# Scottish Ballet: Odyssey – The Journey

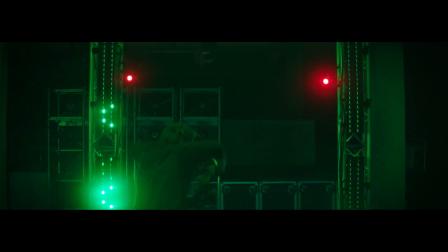0:04 My inspiration stems a lot from one of my hobbies and pastimes, which is video gaming. Having watched so many games and played so many games, looking from a certain angle and really being the protagonist, I've wanted to try and put the audience in that seat.
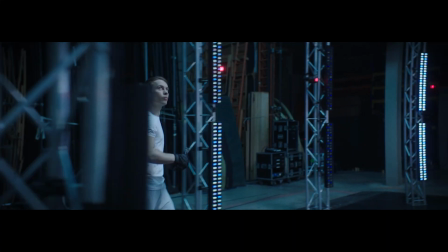0:21 I wanted to really drive our lead role as the vehicle for how the audience watches.
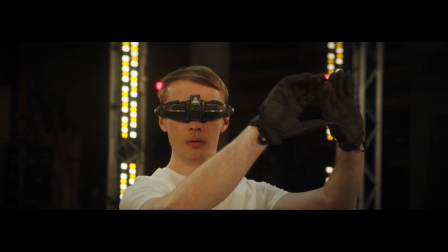0:31 I can't really overemphasize how excited I was when I first saw Nick's concept. Like the idea of having the chance to do a sci-fi ballet piece. You know, I was not going to turn that down.
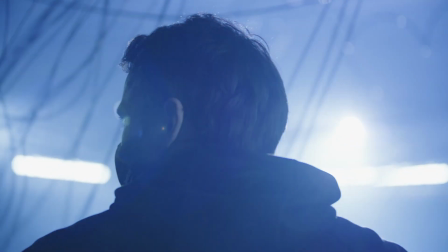0:44 His initial script really grabbed me, portraying dance through a virtual reality computer game experience.
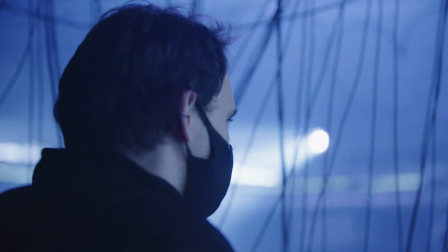0:51 For him, it was really crucial that he was going to take the viewer on a journey.
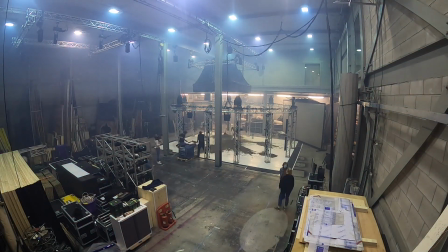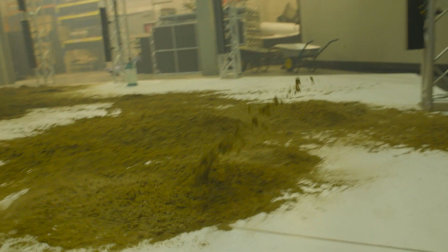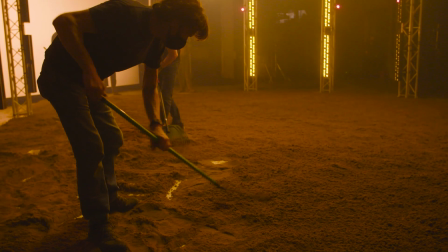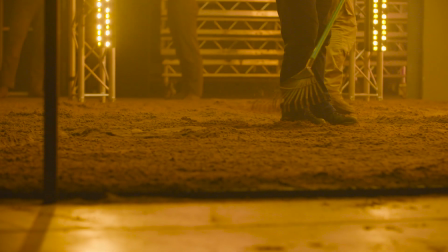1:13 Saturn is a sand-laid world.
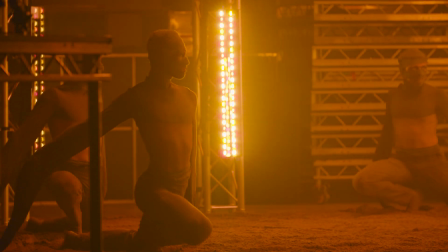1:16 The creatures that inhabit it are always forever on their knees and have sleeves that extend double the length of their own arms.
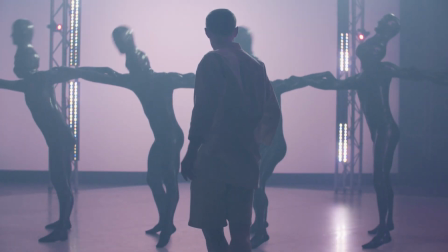1:27 We go over to Mars after that, where they've got 5 men, very metallic in their look and very aggressive in their nature.
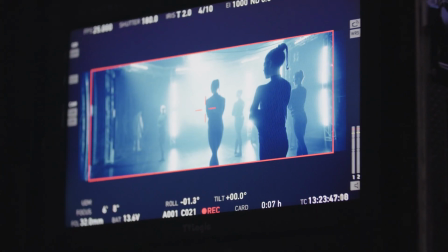1:38 And then we move on to Venus, where you've got these angelic-like harpies.
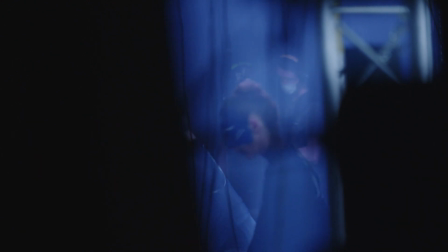1:44 Nick's choreography is very large. He does like to really use your body to be able to go to the extremes and
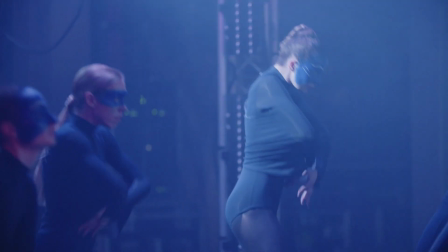1:53 be able to show highs and lows and different textures within his choreography. The whole process was really fun because it was all very experimental. Even the creation of the choreography was very costume-led. It literally came to me in a dream. Through that period before waking up in the morning, I basically just came up with these 3 really bizarre characters.
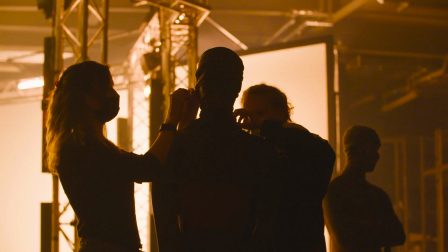2:19 I took the ideas over to Mary and Wardrobe and was basically just asking, are any of these possible? They sort of drew up some designs for me. And it was just really cool to see these weird, odd dreams coming to life. And it really got me excited on, okay, how can we create with these?
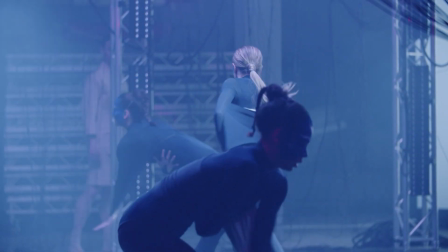2:38 Initially, we were actually creating choreography around where could the camera be possibly?
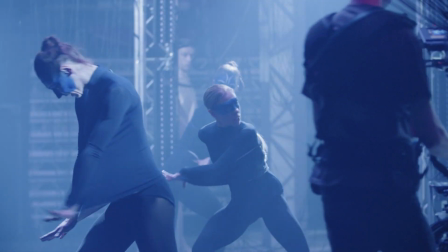2:43 Where do we want to have our focus? It was the first time I got to conceptualize a piece.
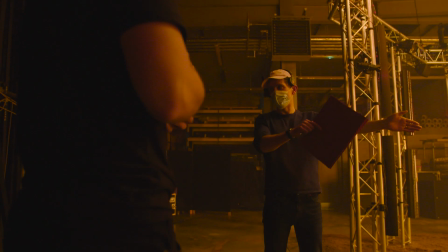2:49 And having that being brought to life by a film director really brings clarity to how I am able to tell a story because he knows how to portray that through a lens.
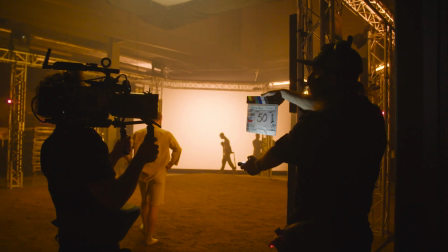2:58 We have a very markedly different approach to the camera work in each world.
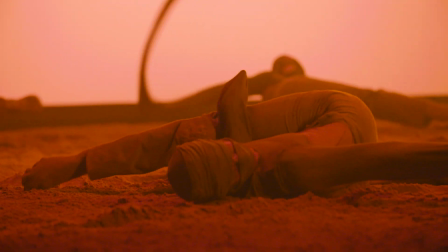3:03 Saturn is a world of weight and oppression and being bogged down. Although we do want to introduce the viewer to the concept of the first-person VR, we're shooting most of that on sticks. So we have a fixed perspective. It's intentionally not as dynamic as the subsequent dances,
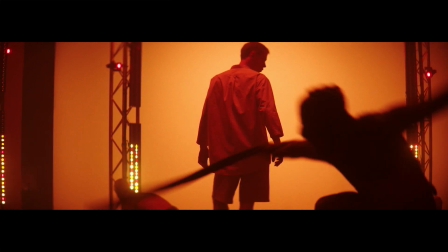3:23 as Chris is being weighed down and gradually being dragged down towards the floor.
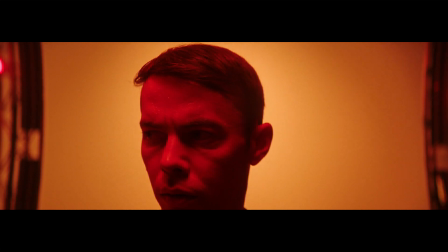3:27 We're gradually lowering the camera to just create this sense of being pulled down with him.
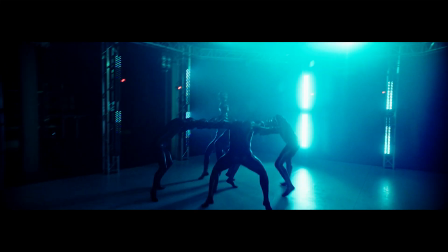3:34 Mars is a great example of a scene where we actually had that led by where we want to be as the protagonist,
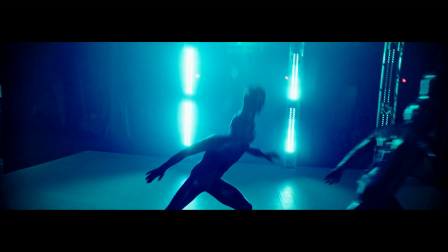3:41 but also where all the dancers will be around him. The camera is very much in the scene.
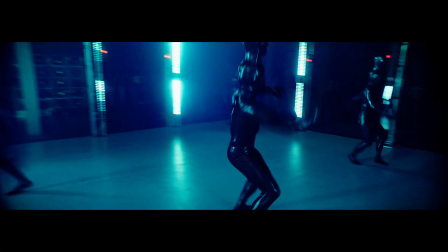3:46 It's bouncing around, bouncing off people, charging through small gaps of dancers.
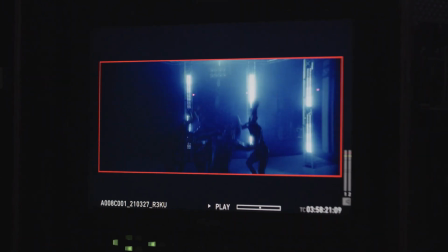3:51 It's meant to feel like being inside a pinball machine, a very frenetic handheld camera work.
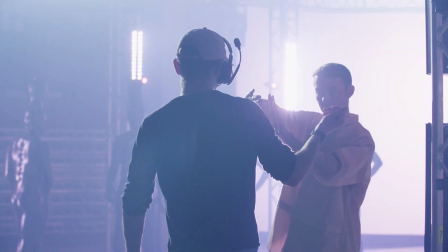3:56 We planned out that particular dance so that we could actually shoot it in one take.
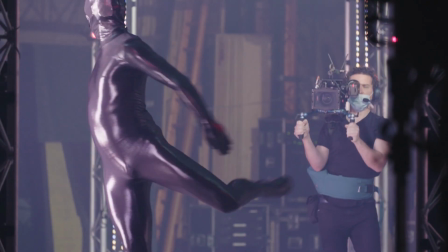4:01 We had to get our director of photography, David, basically learning the camera choreography to interact with the dance choreography. We're told not to look into the camera.